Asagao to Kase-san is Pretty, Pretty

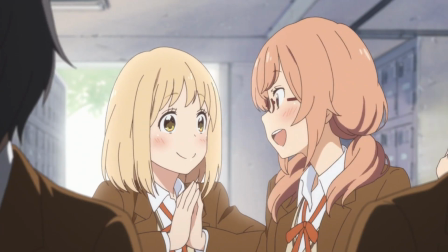[0:00]
Asagao to Kase-san is simply sublime. In the first place,
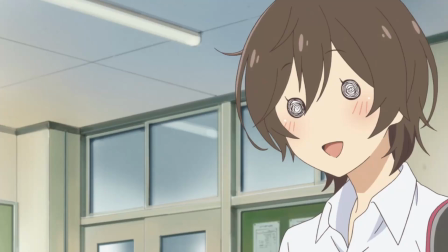[0:05]
it's a remarkably sweet Yori story following the blossoming romance of Kase and Yamada as they explore their newfound relationship together,
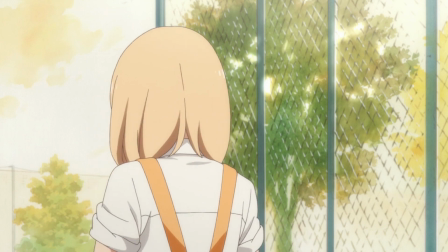[0:12]
but there's even more to it than that. I think to some degree the fact it's Yori in itself has obscured some of the other great and worthwhile aspects to it.
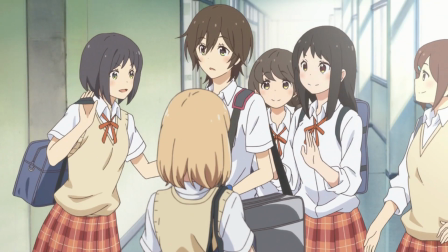[0:21]
The piano-driven soundtrack does well to heighten the emotions, and the sound design effectively balances this with moments of pure silence for even greater effect.
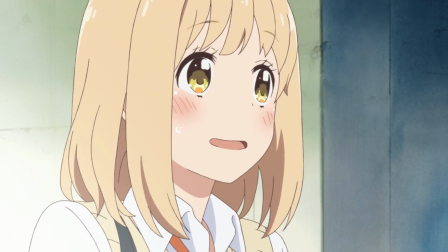[0:30]
What particularly struck me about the OVA, though, is its visual presentation.
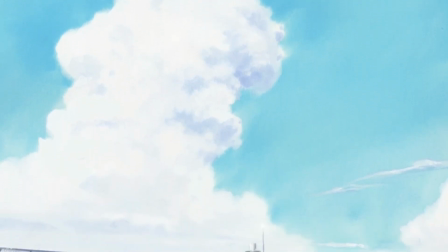[0:35]
It may not be the most immediate in its uniqueness, but there's so many moments here and there that contribute to it being a fantastic experience.
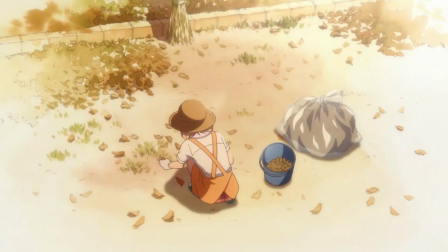[0:43]
To begin with, we have beautiful watercolor backgrounds setting the tone for this story to unfold.
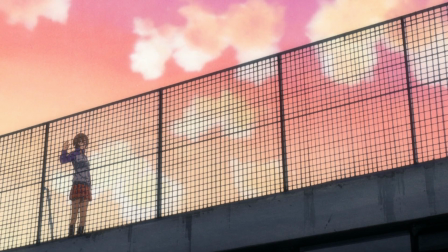[0:48]
Whites fade in at the edges, the soft coloration a gentle touch beckoning us into the world it presents,
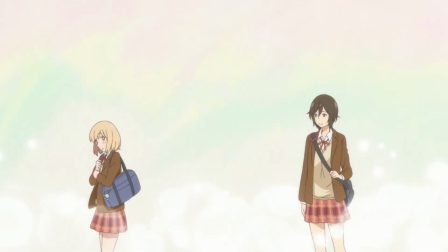[0:55]
with the little details making this world all the more worth getting invested in.
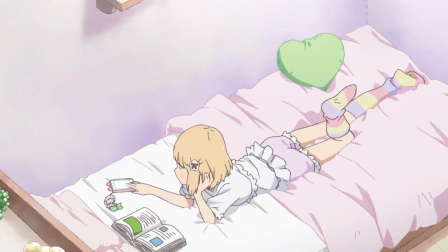[0:59]
Kase and Yamada's rooms were the first thing to grab my attention, each an effective realization of their characters.
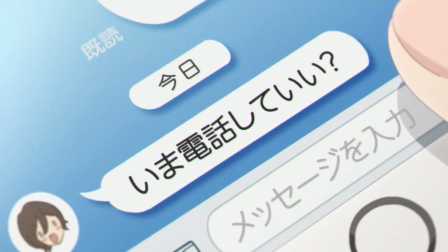[1:06]
What you can say with what someone's room looks like is often underutilized,
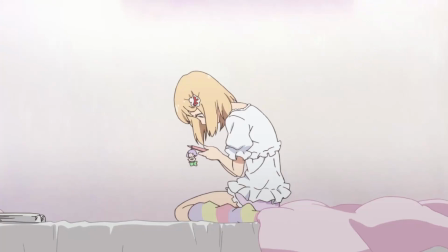[1:10]
but here we see a reflection of their individual interests and personality types. Yamada's room is a bit askew, reflective of her more emotional, scatterbrained self, and you can also see her more girly side as well.
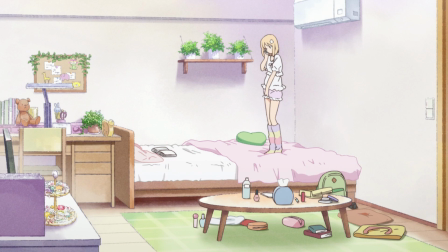[1:23]
Makeup left out on the table, pinks aplenty, and a variety of animal-themed objects.
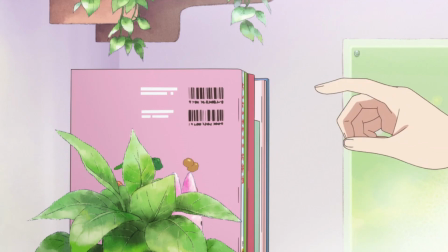[1:28]
Her deeper interest in botany is presented as well, with plants and books lining the walls.
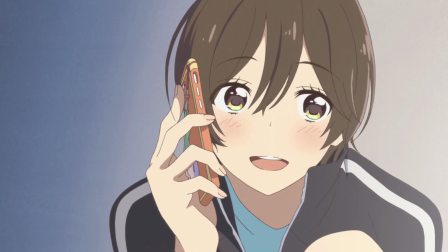[1:34]
Kase, a more tomboyish figure, shows less interest in that regard, with a fairly simplistic approach to her room.
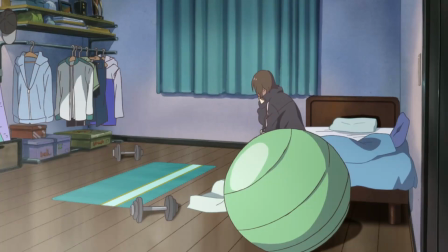[1:40]
There's not much knickknacks lying about, just exercise gear, clothes hanging on a clothing rack not even stowed in a closet, and some boxes lying in the corner. Almost out of sight are various other items, trophies stored on a shelf above.
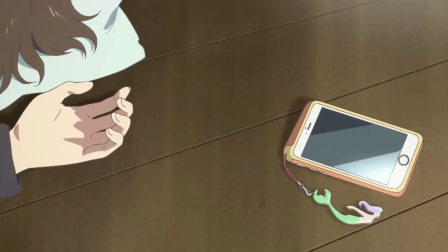[1:54]
You can definitely see her more at ease attitude in the lax presentation of her room.
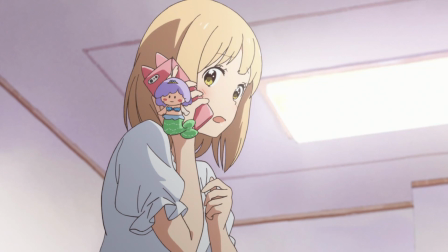[1:59]
Visually, there's also a really obvious but effective contrast between the two rooms, especially when it's introduced in the beginning.
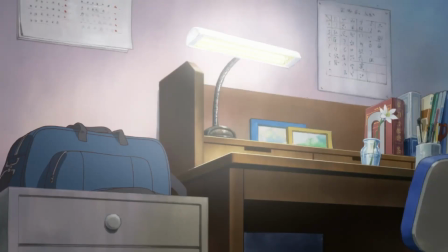[2:06]
Yamada's room is brightly lit, whereas Kase's is a bit darker, casting shadows with the light source being a lamp at her desk.
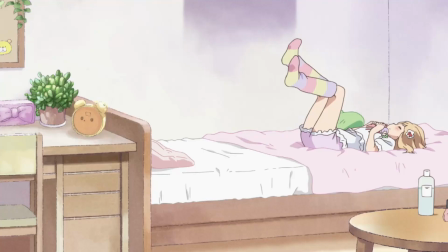[2:13]
Yamada's walls and bed are pink, Kase's blue. Even the beige of Yamada's wooden floor is contrasted with a darker brown in Kase's room.
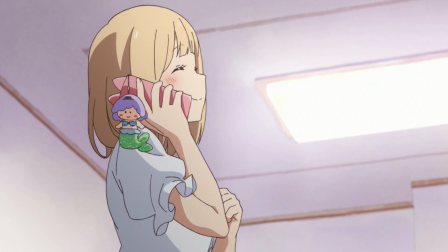[2:22]
All this creates a clearly defined contrast between the two. They really feel like their own individual people with their own lives.
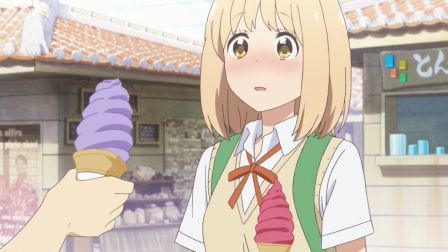[2:29]
They both love each other, yes, and their desire to stay together is what serves as the emotional motivation for the climax of the story.
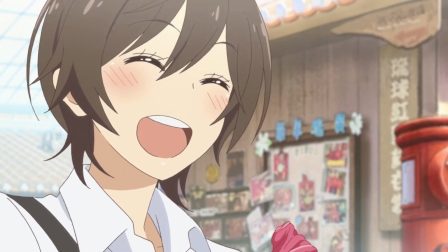[2:37]
But they also have their own unique aspirations and motivations outside of simply loving one another,
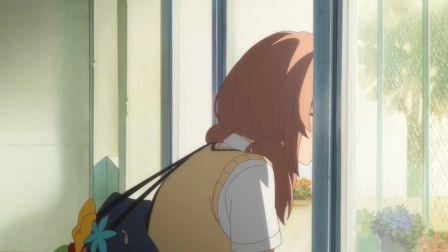[2:43]
which makes them feel much more believable and makes their romance all the more compelling, because their existence is more than just love alone.
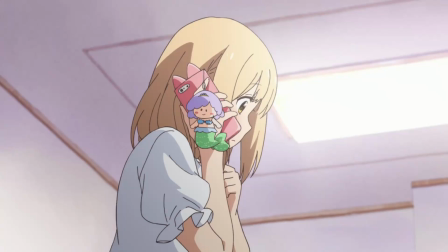[2:51]
This is highlighted and fleshed out by their individual rooms, and the direction highlights this aspect to make it especially apparent.
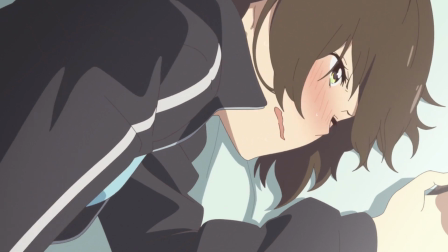[2:58]
We see each of their rooms from every conceivable perspective, and the different ways they engage with the room is another factor.
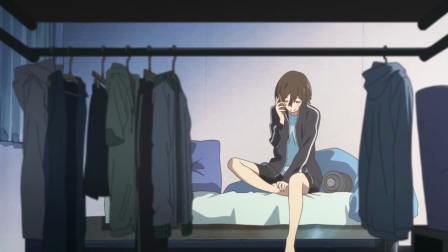[3:06]
I particularly like this shot that frames Kase between the gap in clothes on her clothing rack.
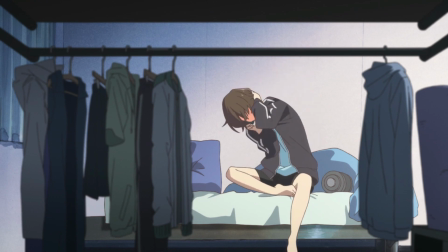[3:11]
It's a neat way to center our attention on her without repeating the same few obvious shots again and again.
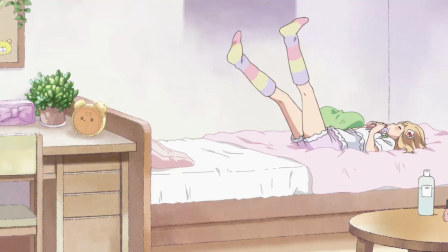[3:16]
With Yamada, not only does it utilize a variety of angles,
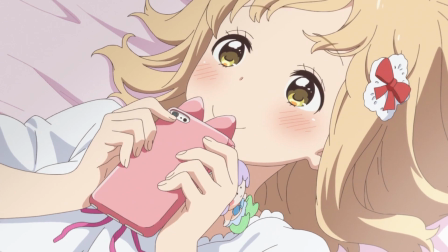[3:20]
but her expressive character is really well visualized in how much she moves about, even within the context of staying on her bed alone.
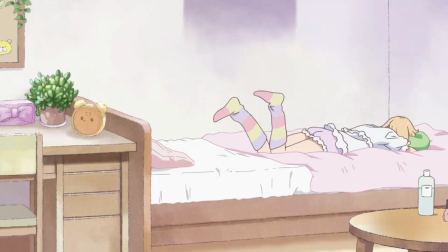[3:27]
She goes from sitting to standing to lying down, and every movement is as exaggerated as the last. This cut of her giggling to herself as she kicks at air in her bed is particularly fantastic. It does an impressive job of keeping the sense of impact, weight, and drag,
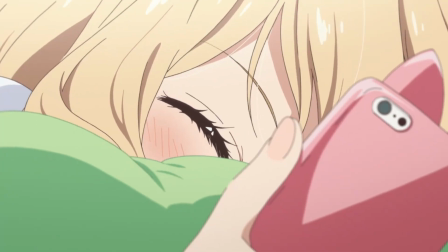[3:44]
which makes the expression of her emotions feel particularly real and unmatchably compelling.
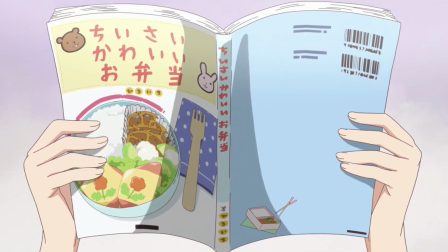[3:49]
We see other neat ways of framing shots throughout the OVA, whether it being an open door as we see them meet from opposite sides at school,
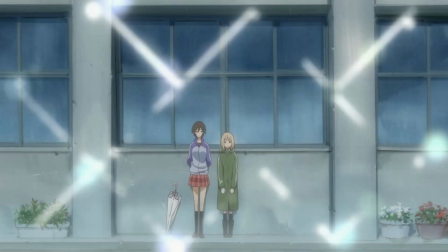[3:57]
a literal reflection of when Yamada feels trapped by viewing her through a chain-link fence,
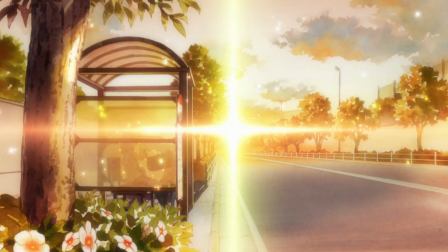[4:02]
or in how it obscures our vision during a particularly emotional kiss.